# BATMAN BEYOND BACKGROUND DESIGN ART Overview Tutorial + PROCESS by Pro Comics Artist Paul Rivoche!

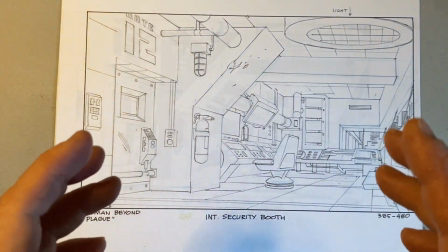20:29 And usually you'd try and draw, if you could do it in one drawing, you'd try and choose an angle that would explain everything to the people down the line,
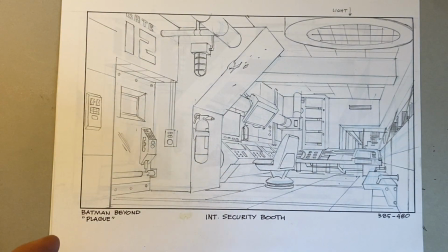20:36 but hopefully in an ideal case would be usable as an actual shot too in the show,
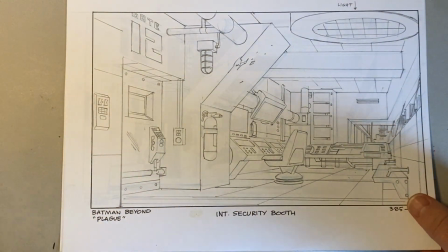20:41 which didn't always happen because sometimes I had to show so many things in one scene that it wasn't necessarily a shot that would survive into the show.
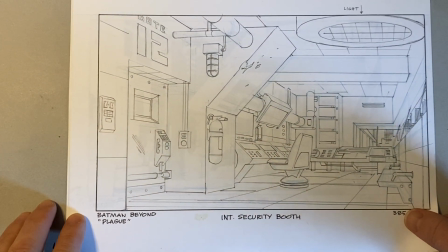20:50 So that's my recollection of that. But in this one I also did pencil.
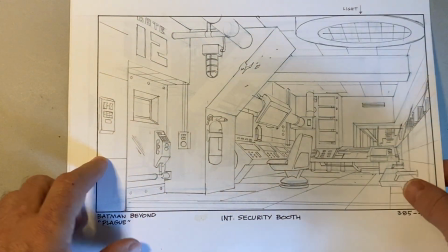20:54 I had inked the outside, but I just oops, again bashing stuff.
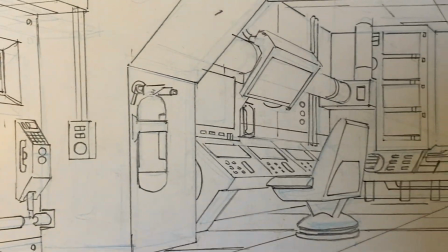21:01 But if you see here, trying to get my camera to focus, there we go. I did a very rough blue pencil sketch.
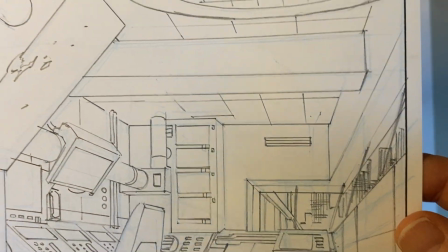21:10 It's fairly informal. This one must have been quite a bit faster, you know.
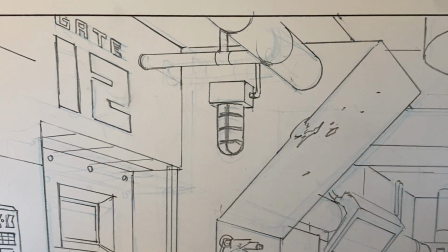21:14 It's even a little scribbly, but I knew that with the method I was using, some of these like little scribblies,
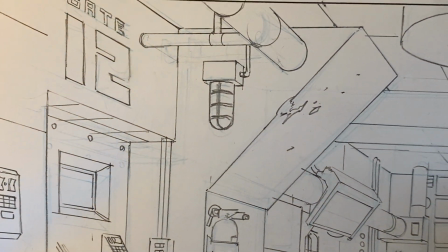21:20 I gave it a kind of roughness, looseness, and it would be covered up by the marker and toning,
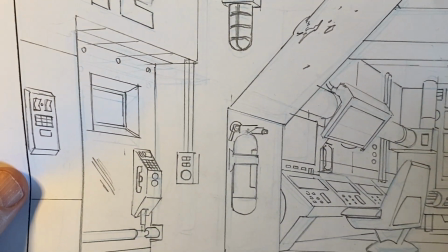21:25 the blacks and the gray tones. So as long as the basic drawing and structure was there, it would still deliver.
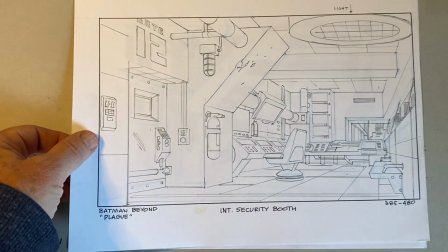21:32 So we went from that, as I said earlier, I Xeroxed that onto more bond paper
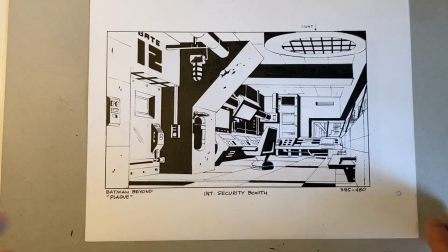21:38 and ended up with a Xerox, which is what this is, which I then added live black marker to.
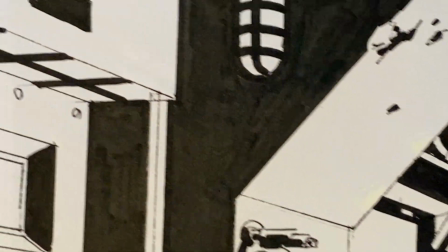21:49 I'll lift it up. So you can see it's inked with black ink.
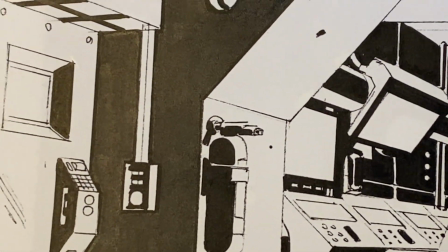21:54 And I just chunky markers, probably something. What do we got here? Something like these ones, you know, these good old Faber-Castell.
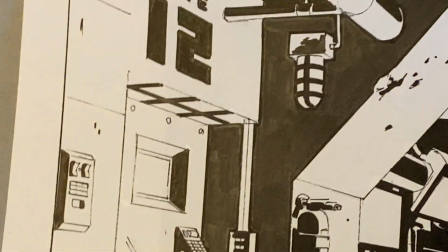22:02 Which way does it go? You know, or maybe, I don't know if I was using the big brush ones.
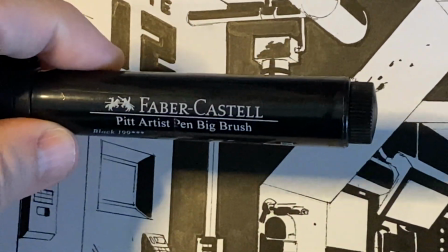22:08 I really like these. They're great. Very zoomed in life here. Pitt artist pens, things like that.
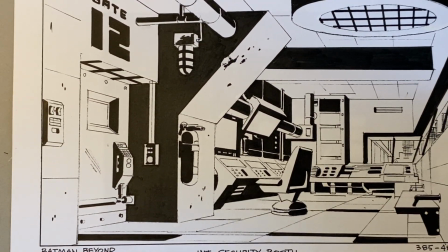22:17 So I went crazy with that, but the idea was to establish lighting and graphic patterning that was pleasing.
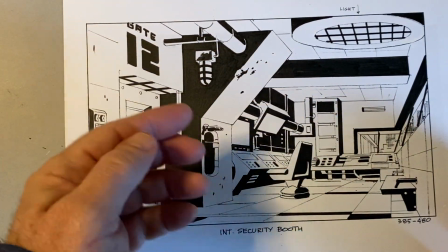22:25 So I was very careful of thinking of the big shapes, like, and in a situation like this, I was like, see this big chunky shape here?
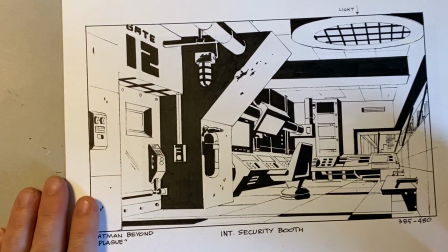22:33 Do I make this side dark with this light or the reverse? So there are always decisions because you can't make both dark, right?
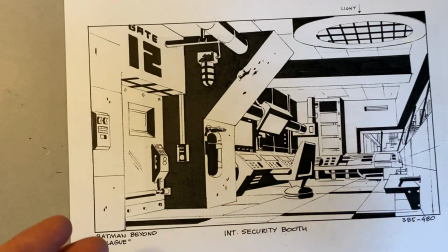22:40 It's going to look ridiculous and it won't look like lighting, it'll just be black.
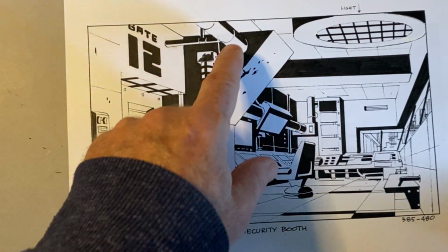22:44 So once you pick one side, you're implying that the light's coming up from this way somewhere.
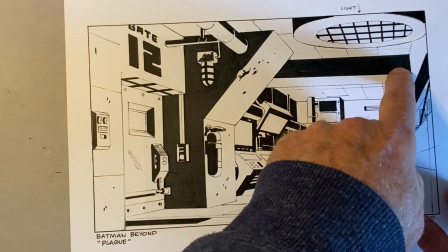22:51 So that's why I ended up with also putting the black here.
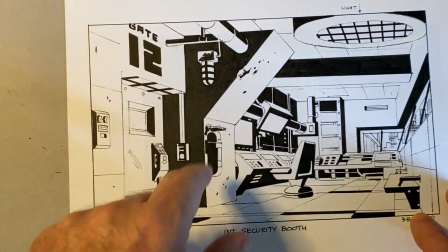22:56 And it's about thinking about graphic shapes that will be realistic elements in the room,
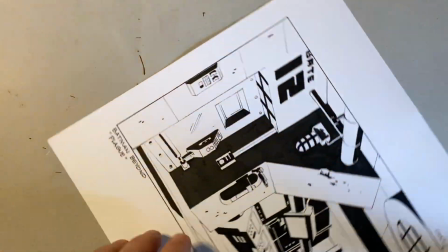23:02 but gave me an opportunity to create these big graphic chunky shapes. Because if you look at it almost like a design, like sideways or upside down, it's a bunch of black shapes.
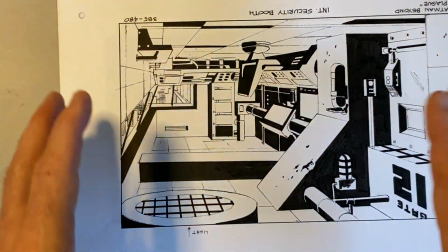23:10 You're trying to move the eye around, you're trying to make a pleasing composition of that.
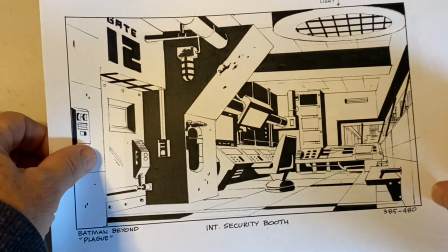23:16 So let's go back to the last stage.
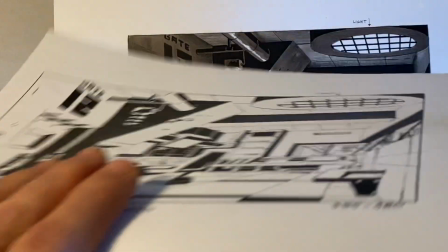23:18 So then I took a Xerox of this, like I said, and ended up with a rendering, final rendering,
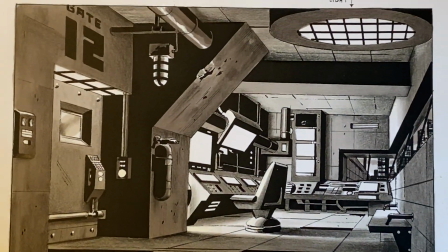23:28 where I built on what I had established in terms of the lighting earlier.
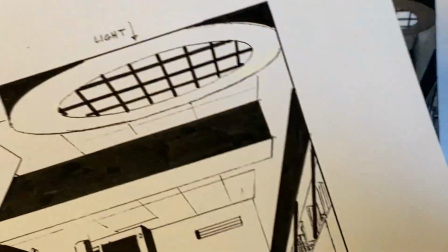23:33 So here, to compare, we've got a feeling of light.
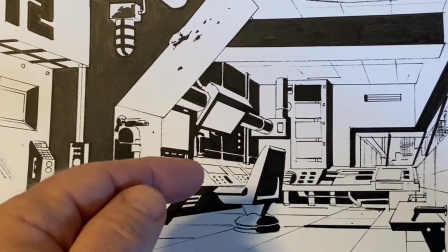23:39 Like here I made it like there's a feeling of light coming from the screen. So I kind of sneakily switched the lighting, see how the light's coming against this plane.
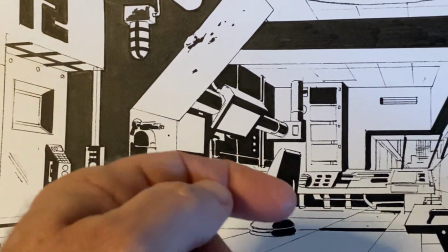23:47 But here it's coming this way against this seat.
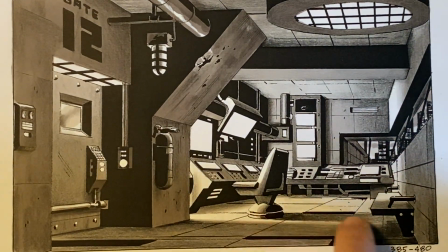23:50 And then in the rendering, I worked with that, see, to make a cast shadow and made it like this foreground is kind of darker.
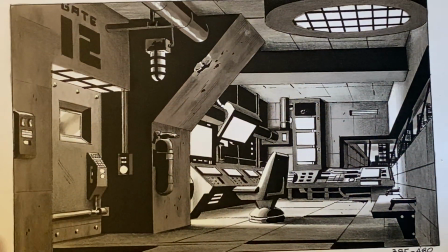23:58 But you're always working light against dark to create some interest, because if everything gets too black, I mean, you could do that, but that would be a very somber mood.
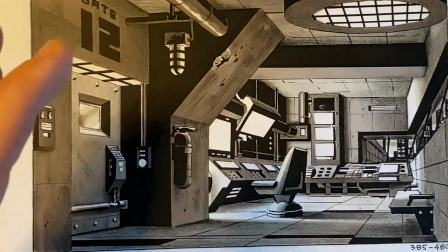24:06 So here I, thinking of a functioning, very chunky concrete type room, future tech type thing.
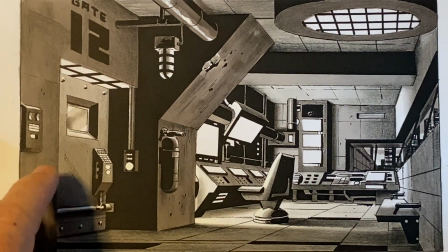24:14 I put lighting under here and had it illuminate this door fading down into more darkness.
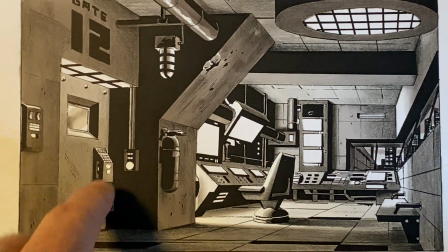24:22 Highlight being consistent on the top surfaces. These would be lit, these buttons.
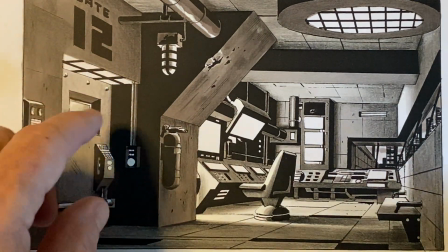24:29 So if you think of like, there's different zones of lighting, like this has got its own little zone.
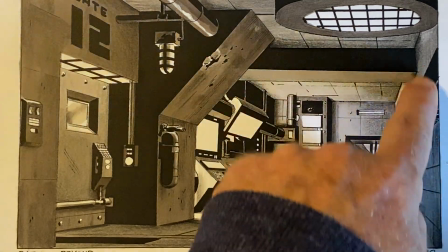24:33 Then this plane is dark. There's again light here.
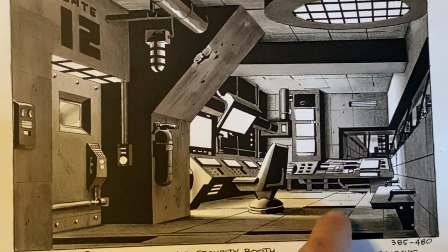24:37 And this little enclave around his security monitors
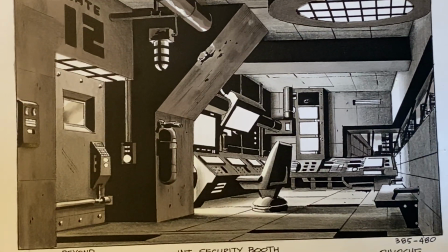24:44 is got a bunch of light being cast. So I'd be interested to actually see some of these, how they translated into the final.
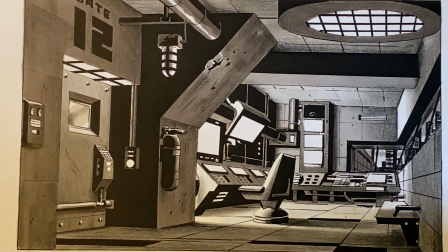24:52 Because a lot of times I didn't see the shows. I was busy working on the next ones. they wouldn't be aired for a while, so I wouldn't see the stages, and then later, you know, you lose track.
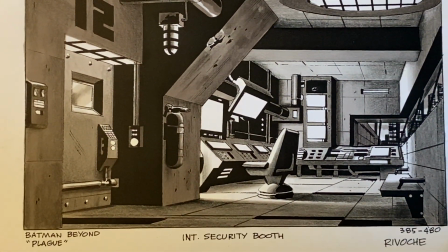25:01 But I could look them up, and maybe I'll do that.
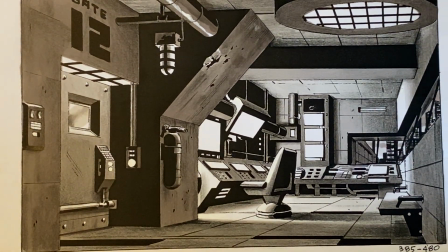25:06 So one other comment I'd make is that when I look at the design of these, you can see it's fairly simple.
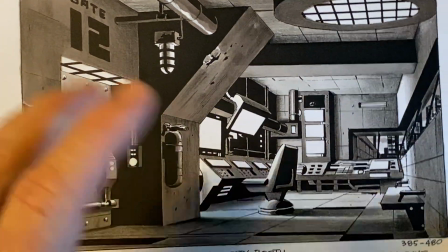25:13 Again, like I wouldn't, on a longer shot, super fuss about the micro details like little buttons and things.
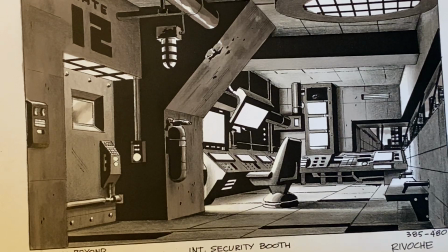25:19 I was really trying to establish a cool looking pattern and hopefully readability, and a few functional elements like
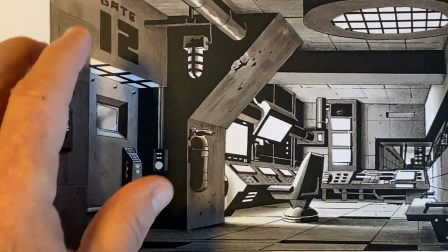25:28 one of those caged in, maybe that's like an emergency light that would come on.
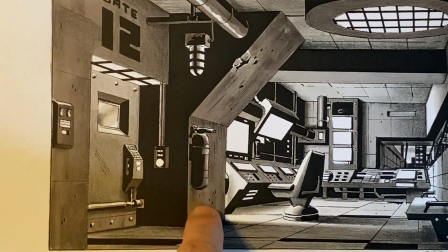25:34 This could be like a fire extinguisher with a handle that I was alluding to, so people would recognize that like handle.
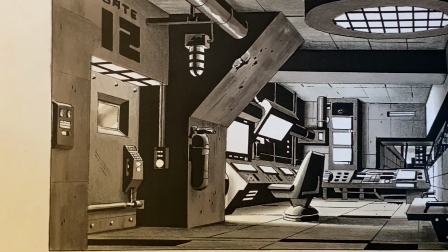25:40 You know, a few functional elements like that can go a long way to creating a sense of functionality and believability.
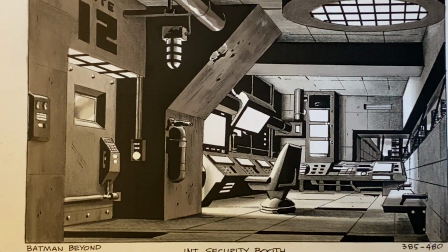25:46 It's almost like they tell a story themselves. Whereas if you make it too high-tech, everything being gizmos, and there's nothing that anyone can identify, it goes into that land of complete craziness. And what I always liked in design,
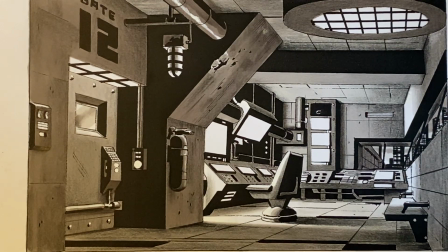26:02 you know, growing up seeing stuff in movies like Alien, with great stuff designed by Ron Cobb or Sid Mead,
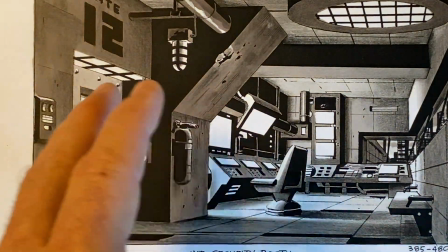26:10 is a mixture of very cool looking stuff, but also a sense of functionality.
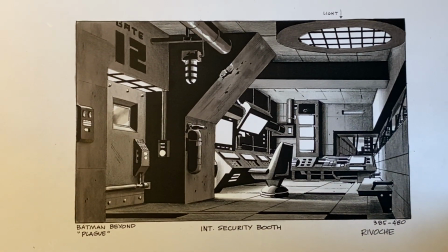26:17 And yeah, so that's some of the philosophy,
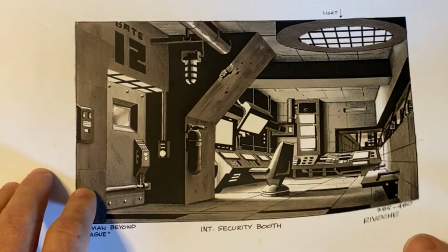26:21 that's some of the process of creating these designs.
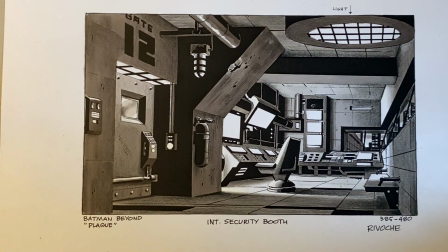26:27 I've got more that I'm going to show at some point, because I know, like I said at the beginning of this video, I know a lot of people are still interested in Batman Beyond.
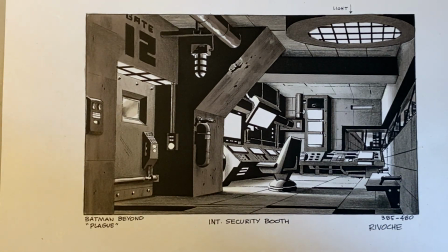26:35 There's even talk of maybe turning it into a live action movie, which I hope happens.
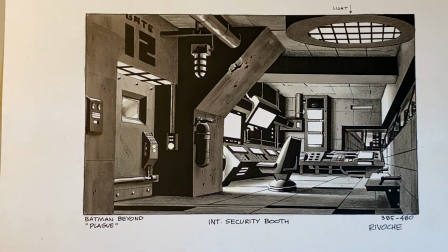26:40 They could make a very good one if it's done in the right, by the right hands, in a right way. Like you could even do something in this type of vein of the Spider-Verse type approach. You could do a much stricter 2D type of thing.
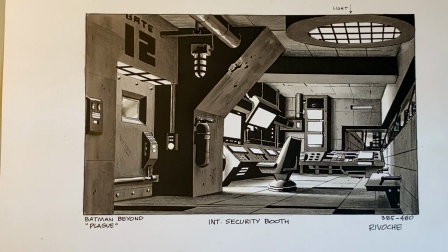26:57 There could be a lot of different treatments that could work really well, depending on who does it and how they do it. Anyway, that's it for now. I hope you enjoyed that, and please comment, like, share, subscribe.
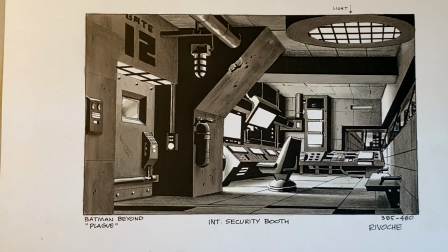27:14 Anything else you can think of. I usually try to respond within a decent length of time to the different comments that I get, which I appreciate. And again, I appreciate anybody watching. So thank you, and see you in the next video.